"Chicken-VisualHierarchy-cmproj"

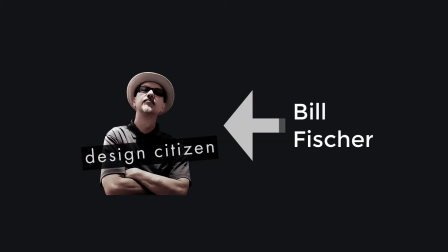My name is Bill Fisher.
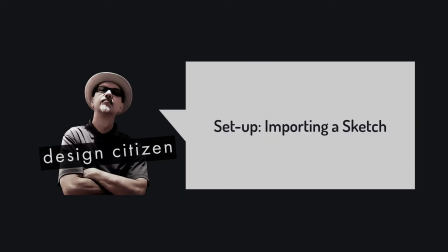This demo covers setting up visual hierarchies using Adobe Animate.
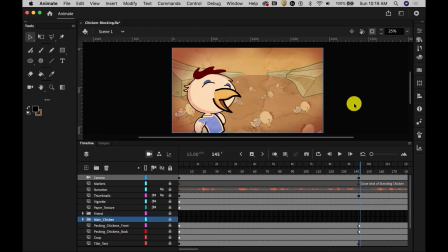In this project, I'm using atmospheric perspective to create my visual hierarchy. As you can see, the background is desaturated and less contrasted than the foreground,
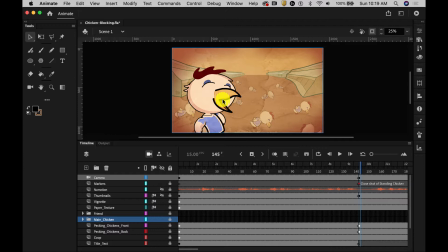which contains this character. That ensures that the character will pop off of the background. In animation, our focal points are constantly changing. Creating a good visual hierarchy will ensure that the viewer can keep up with the action on the stage.
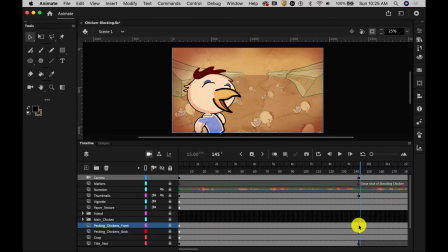I created my visual hierarchy effect with a layer effect. I chose or created a keyframe, then added a tint to it.
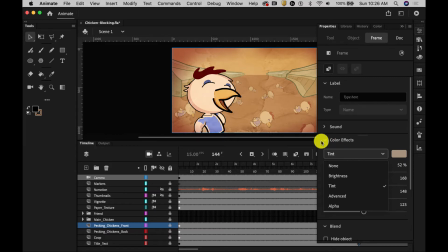You can see here's the tint right here, which I applied under color effects. You can see that the tint that I used is very similar in color to the adjacent background. By tinting it a similar color to the background, that helps the
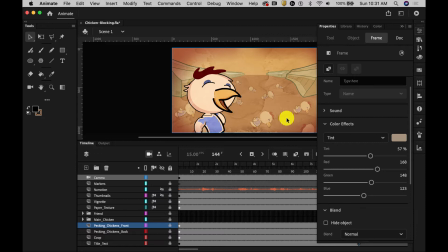character blend in, and it creates the illusion that we're looking through some kind of dense atmosphere at the background with the character in it.
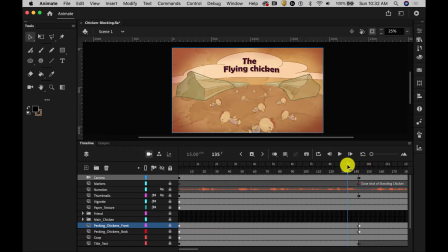I have the same tint applied for this scene and this scene. I probably need to back the tint off in this scene because we are closer to the chickens in the chicken coops now,
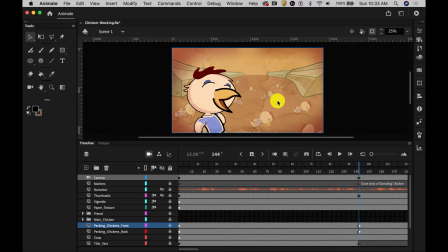so we would have less atmosphere to look through. What I'm going to do is scrub to the point where I would like to change the atmospheric perspective. I'm going to make sure I'm on the correct layer, which is the chicken's front, and I'm going to choose this keyframe.
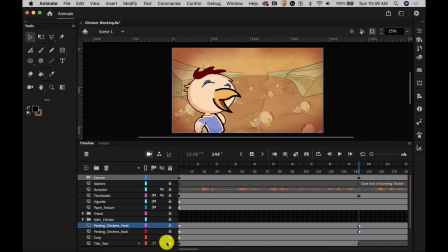I'm going to apply the effect to the frame. You see, I don't have to unlock the layer to do this.
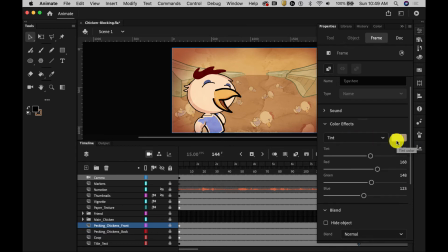Here's my tint. This is the tint that's applied to that layer at that frame. Now I'm going to back the tint off, and you can see that because the atmospheric perspective is changing,
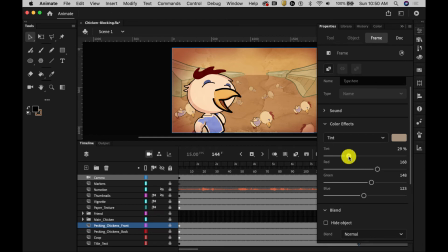these chickens appear to be a little closer to the camera.
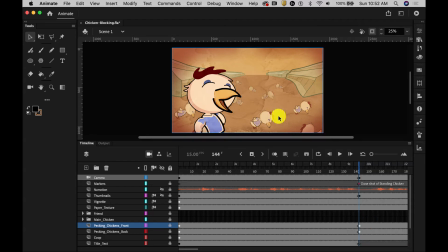To adjust the chickens in the back, I'll choose their keyframe,
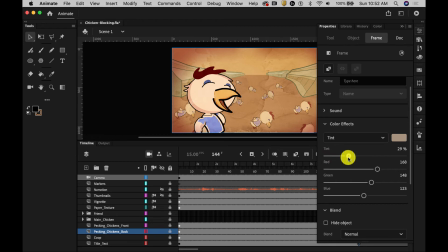back off on the tinting, but these also have a color filter. I was able to add that filter by choosing the plus sign and then choosing adjust color.
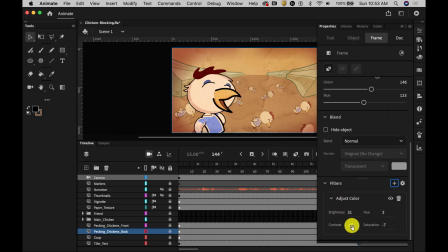I've already done that, and you can see that I have some color filtering applied. So I will maybe back off on the contrast a little bit as well on those. And you can see those are starting to come forward now because they have less atmosphere.
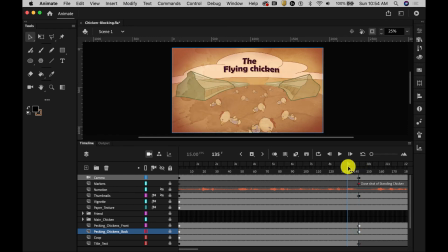As I scrub the timeline back and forth, you can see that there's much more atmospheric perspective affecting those flocks of chickens at this scene than there is here.
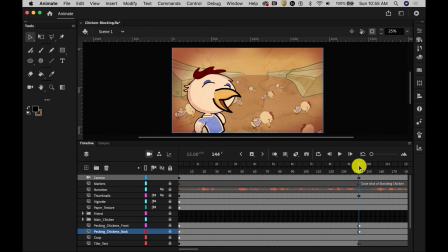As we get closer to the chickens with the camera, less atmosphere makes the chickens a little brighter in the stage. I'll continue to make these kinds of adjustments as we move down the timeline in the animation
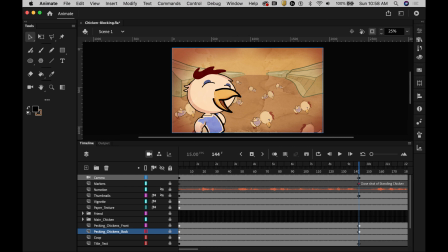and as the camera moves further in and further away from these chickens.
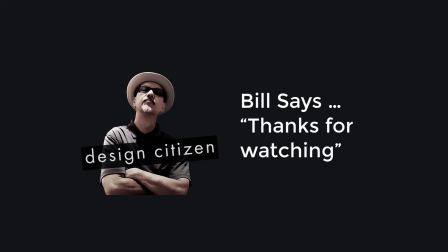Well, that wraps up the demo for today. Thanks for watching.